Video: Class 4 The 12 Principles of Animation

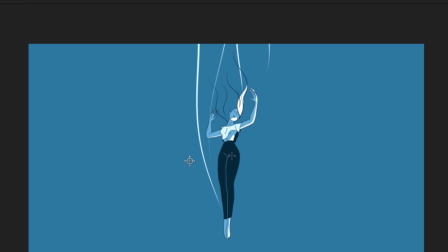We now have a line going through to like demarcate, okay, that this leg is different from this, to like give the leg form, to like gives the leg, okay, the leg is it has form as opposed to just being
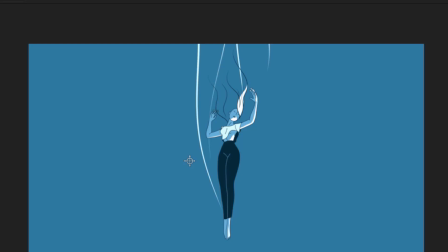flat.
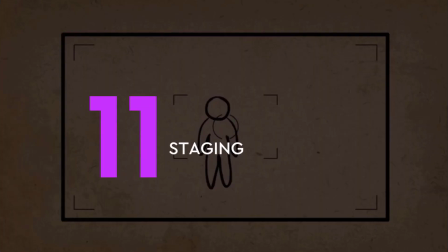Yeah, our next principle here is staging.
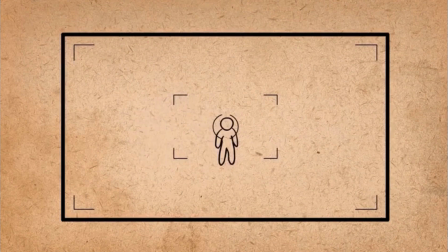Now, the principle of staging, a lot comes in place. Like we have a lot to when we're talking about staging. There are some, to a large extent, are very much specific.
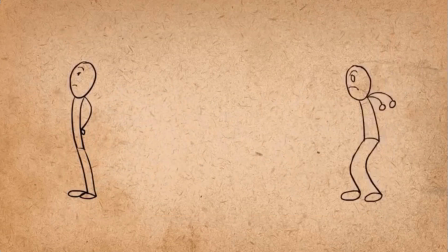Okay, when we're talking of exaggeration, though there are many things coming together to form it, but we are being specific of okay, we are taking this action, we are taking it to, we are kind of taking overboard in order to send the message.
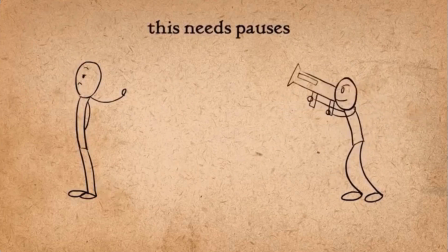That's an exaggeration, right? But this staging, we have plenty thing coming in together.
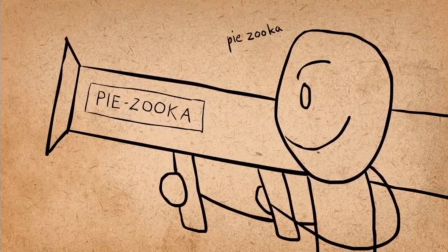Staging is a presentation of an idea so that it is very clear.
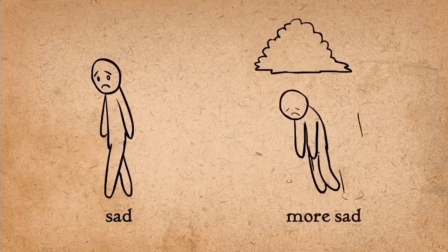To achieve staging, animators put into consideration plenty of other factors like clear silhouette,
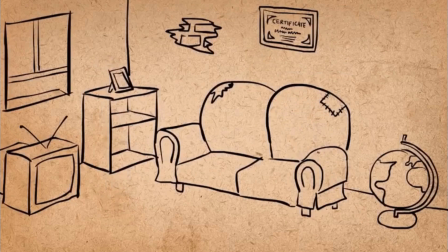proper anticipation, camera angle,
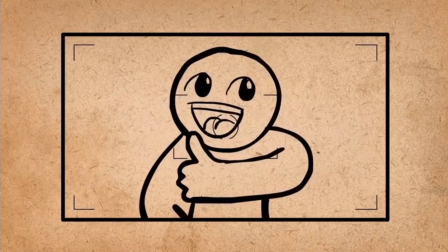acting, setting, etc. This principle can be likened to the layout in graphic design.
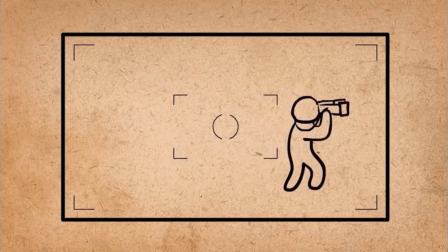That is how you arrange everything so that your story is told effectively.
How you needed, how you also need to exaggerate things. What are the things?
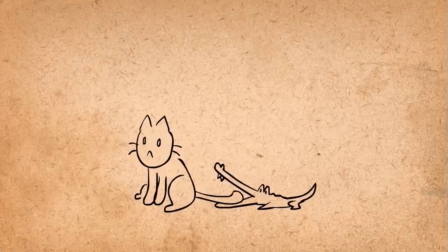For instance, the cat I showed the other time, right? What was the major thing that was exaggerated? That's the head. Imagine. So the idea is that okay, it is screaming its head out. So that is like example of staging.
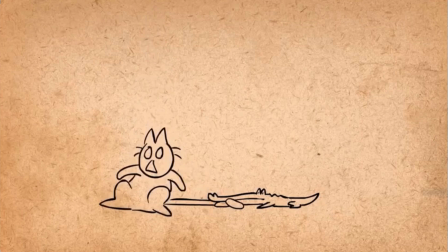So instead of emphasizing some other parts, rather the head was the major focus.
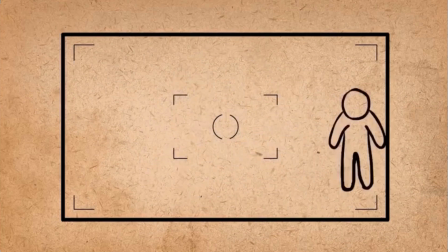You will use close up, that is, you zoom into your character whenever they are portraying some form of emotion.
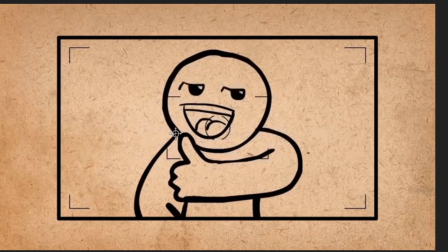They are trying to tell some form of, yes, expressing some facial. There's some facial expression going on. There's some level of expression, emotional expression going on. You need to zoom in to capture that.
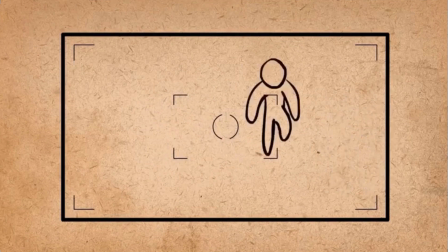Whereas when they are like performing, jumping there and here and there, that's, yes, performing, interacting with their environment.
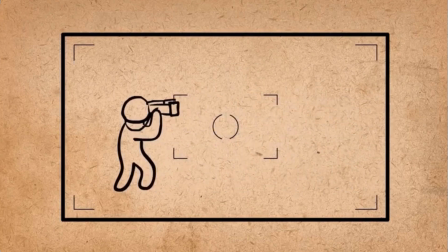You take it. you give it a long shot. There is what is called the principle of the rule of third.
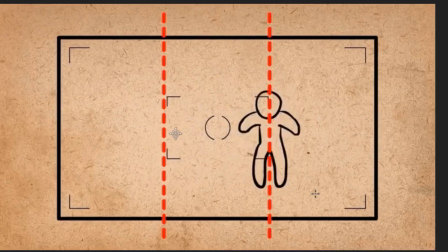The idea is that you break your you break your screen into three equal parts, right? And set them either of these two lines.
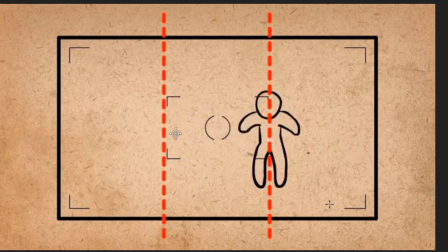Then you can now put your environment at the back and all of that. The idea is that it's much more appealing to do that. Well, they've studied that, study have shown that it's much more appealing.
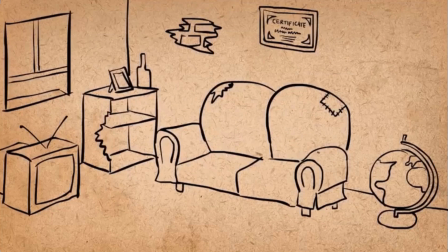Also, staging also has to do with, some level of exaggeration, as we said, okay, focus, right? For instance, if you want to tell, if your story is saying that, okay, this house is a poor person's house,
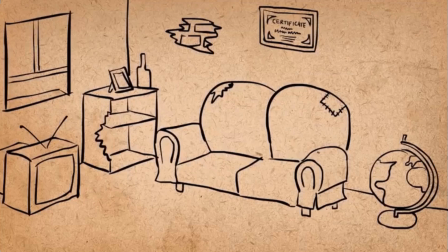go by all means, go focus on that. Focus on that. If that is what that scene is saying, the environment, the story that the environment wants to tell, then focus on that and take it to the extreme. Take it to the extreme. Like, yes, exaggerate on that.
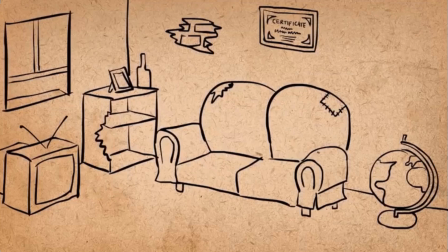Don't bring other things to start distracting.
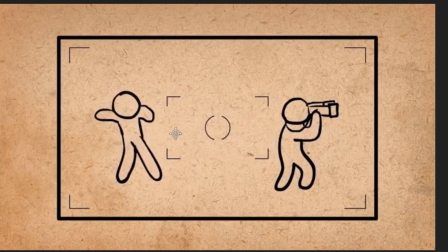So take it to that. At each point in time, you also need to define what are we focusing on?